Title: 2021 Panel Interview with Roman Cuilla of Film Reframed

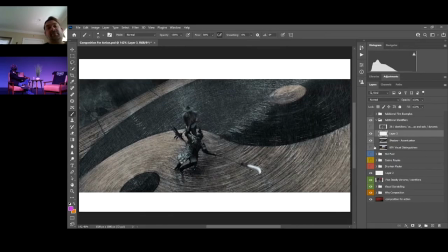669s
So if you want to increase the visual impact of a shot where you have two characters or more fighting each other,
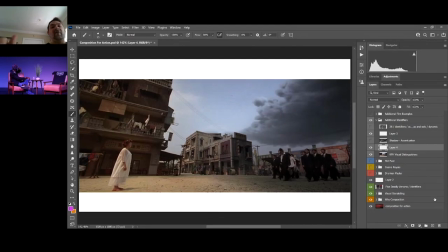677s
consider implementing items into the background of your film to emphasize that. Wow. Additionally, we're all built on a foundation of certain universal symbols, things that mean something similar across cultures.
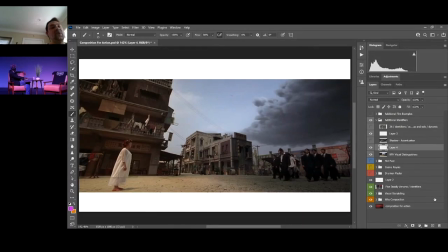695s
And if we leverage them visually, we can enhance the storytelling for our audiences in our film. So if we look at this example from the movie Kung Fu Hustle, we see a scene where the Axe gang is walking into the tenement neighborhood here and they are about to cause some havoc.
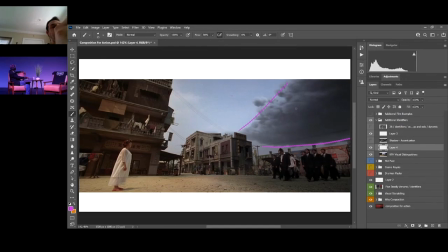714s
But to visually emphasize this, the filmmakers added in a digital cloudscape so that when what we would call our antagonists move into the town, the clouds move with our antagonists and cast a shadow on the ground.
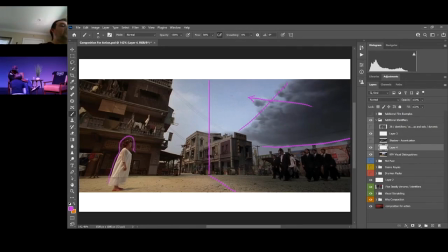735s
Now, visually, this creates a very clear delineation between who our good guys are and who our bad guys are within the scene. you can see that our character that is what we would call a protagonist or a good guy is dressed in white and we see that they're on the side of the
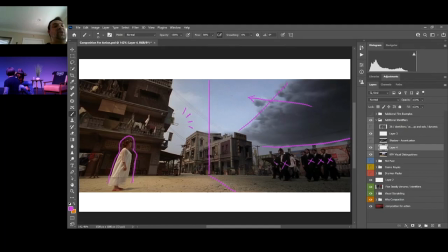750s
street that is still bathed in sunlight so things are feeling light and bright whereas on the other side of the screen because we have this cloud cover moving in we cast a dark shadow over many dark characters and that gives us the visual instruction to understand without any doubts that these are antagonists
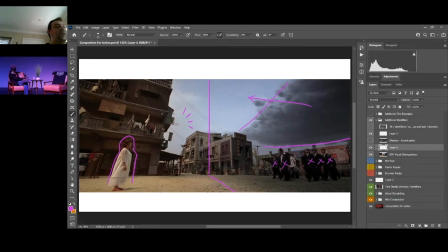770s
and the other characters our protagonist. This is also interesting because at this point in the film, the character on the left has not necessarily been introduced as somebody that we know we are going to be on their side. In fact, they've been at times annoying or frustrating for our lead characters. So to see this composition,
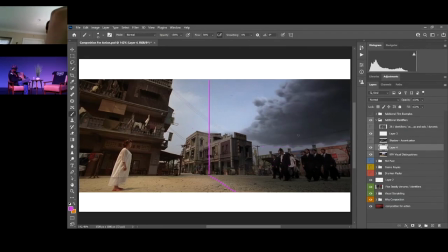787s
this is a moment where we discover or embrace the fact that the character on the left here is actually going to become a notable protagonist in our film. and later she supports our hero in many different ways throughout the movie.
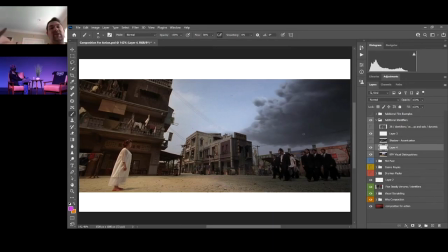800s
So all of this foreshadowed or telegraphed by this composition and the implementation of a dark side and a light side. So we can see that leveraging color and different set pieces can help communicate to our audience in a much stronger way and set us up with a clear understanding of the film.
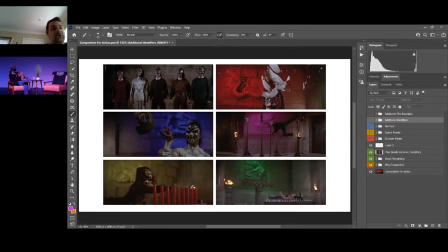819s
Even if you haven't seen this movie, just looking at this one particular screenshot can communicate a lot of that visual information. So That's a quick sample there for you Go ahead and jump back Into the event here Yeah no man That was awesome I love that One I watched the five deadly venoms And I felt what you said But I didn't when I was watching I was so young I probably wasn't paying close enough attention But I got the feeling Of what you were saying And I do remember watching Kung Fu Hustle And I do remember watching her be irritating. So it's funny that she's like, again, there's so many elements that when you watch a film, these films like this, you don't, you're not, you're not processing what's happening. Like consciously, you feel it and you kind of get it afterwards, but you're not thinking, oh man, the clouds are coming in.